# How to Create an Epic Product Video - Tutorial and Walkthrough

Alright so today I'm going to show you guys how to make an awesome product video that looks like this.
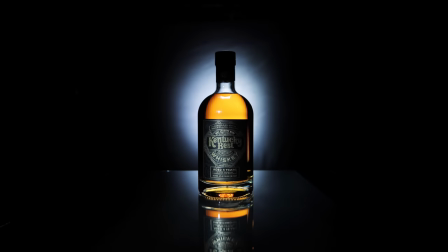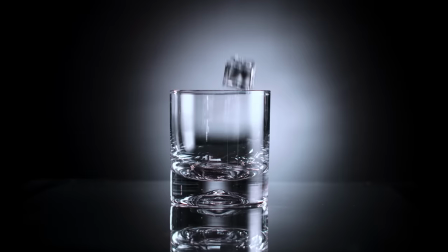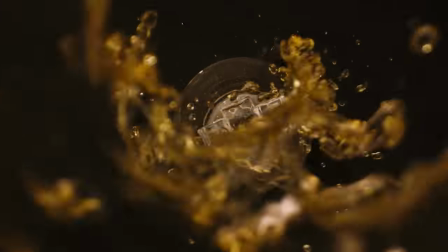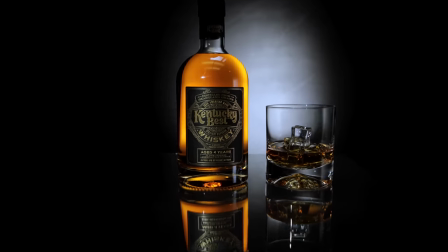So we're going to make this awesome product video and first thing you're going to need is your product. We're going to use whiskey and then you're going to need a space and honestly for these kind of product videos what I love about them is you can get super creative and you can pretty much do it in any space that you want as long as you have certain tools that we'll go over in a second. But let's focus on this first. so we're going to use this whiskey bottle i just want to say that i'm not sponsored in any way by kentucky best i just bought this whiskey because i really like the label and we're going to make a cool video with it so speaking of the label the first thing you're going to want to focus on is see this back part this is the main thing that you want to take off before you start shooting while using a razor blade and some soap and water you can easily peel and remove this and that's what what that's going to do is allow the light to shine through without blocking through the back So that you get a nice glow on your whiskey and then now I'm gonna set up all the lights and we're gonna go from there Disclaimer by making this tutorial video. I do not pretend to think I know everything about filmmaking This is just the techniques that I have I know there may be better techniques or different techniques, but I hope this helps you because we're all just learning and I'm always learning too So I hope you enjoy Disclaimer
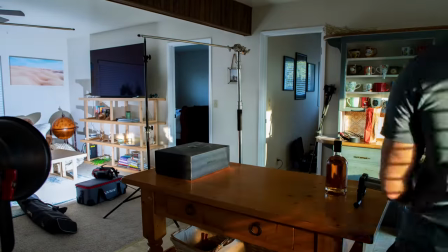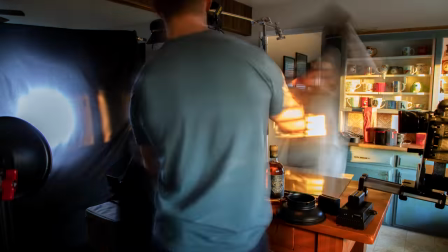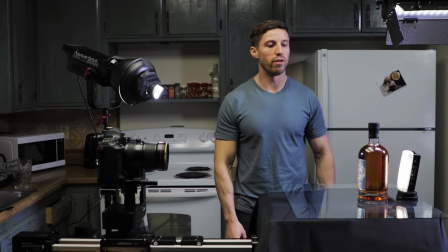(1:55)
All right, so this is the setup that I came up with So the first thing that I'm going to talk about is our label light or key light.
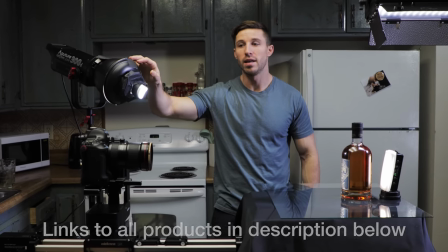(2:04)
You have a little bit different terms. As you can see, once Kendall comes a little bit closer,
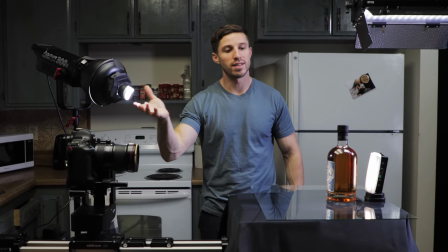(2:09)
you can see I kind of jimmy rigged it right here because the trick is you want to create a spotlight and you want it to always be on the left.
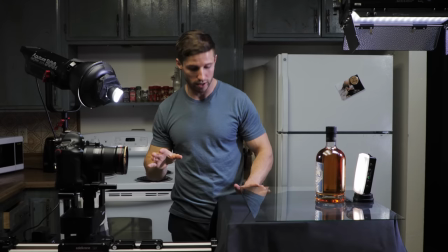(2:17)
Not always, but most of the time you want it to be on the left because what you're going to do is see right here with the label,
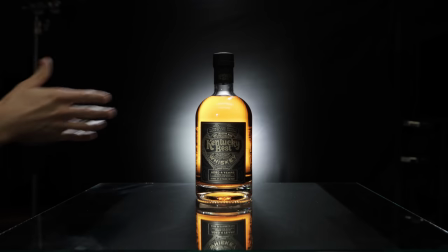(2:22)
you want it to hit on the label and have a gradient over. And I'm using an aperture 300d you can use something a lot lighter,
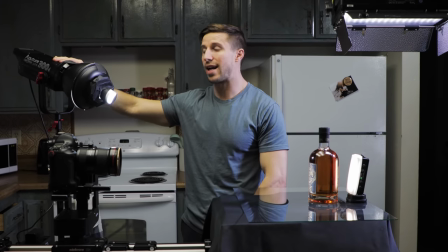(2:31)
but this is Only one one of the only lights that I have So this is why we're using this and then I used
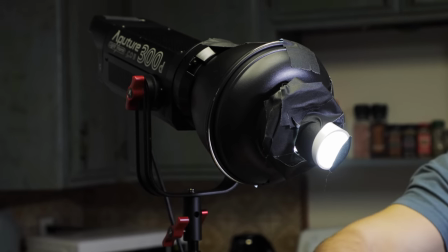(2:36)
a pretty much gaff tape the back of another light and A plastic tube to create this spot
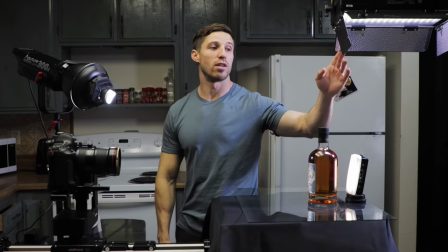(2:42)
and that's what's creating this label light. The next light is our top light right here This gives a nice top
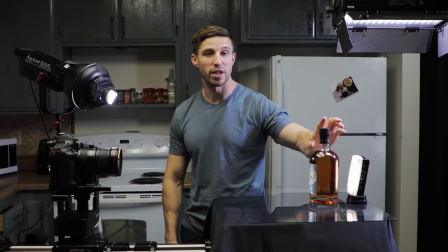(2:48)
Outline to the bottle and it gives a little shape for the cap and the curves I like to use that
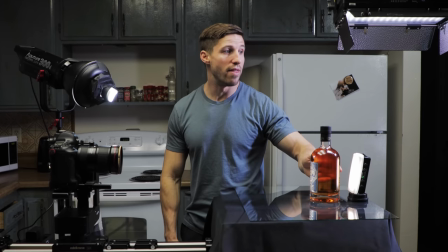(2:54)
because that kind of accentuates the bottle a little bit and then our last but a most important not our
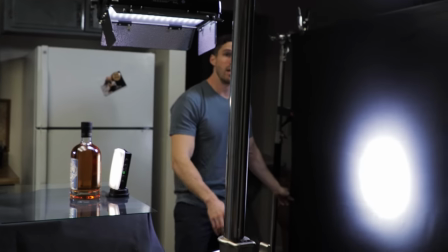(2:59)
last but our most important light is our backlight right here and that's see how we set up this black we got a black fabric to set up for the
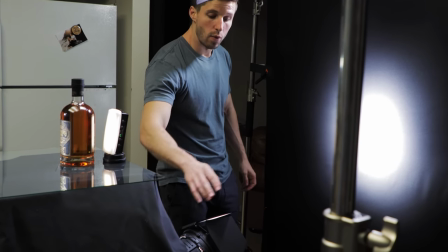(3:08)
back and then we used aperture 300 again with the fresnel and then barn doors and what that does is we created a hot spot
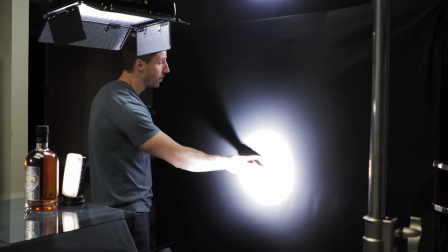(3:16)
right here to create that white that you see and then a black sheet so it gradients into a black
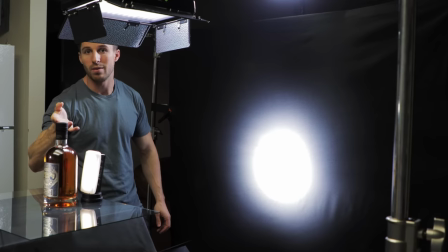(3:22)
right now we have the overhead lights on so you can see me but once we turn them off you you can see what I'm talking about.
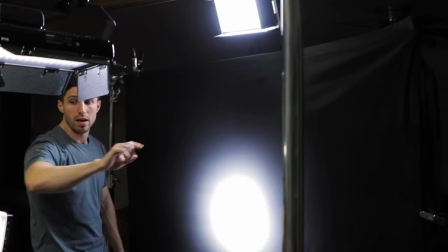(3:28)
The next is I have this backlight right here that's shining right onto the top of the bottle.
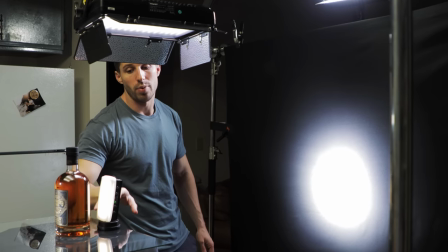(3:33)
That kind of gives it a little bit of glow. It's not necessary 100%, but we're using it just because I wasn't sure if we're gonna be able to get this light to work.
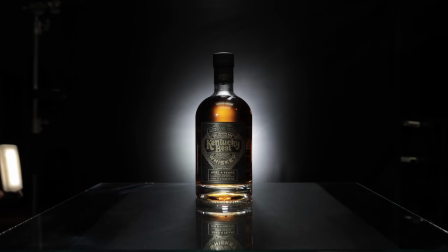(3:41)
And this is our last light, which is kind of the trick that makes the bottle glow. I have this, this is a Canon 1DX Mark II.
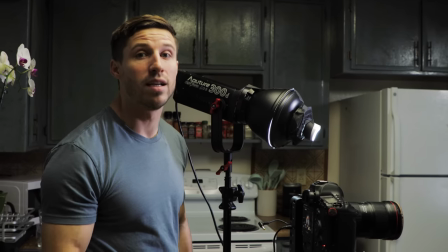(3:48)
I have it on a slider, but you don't need fancy equipment to do the same thing.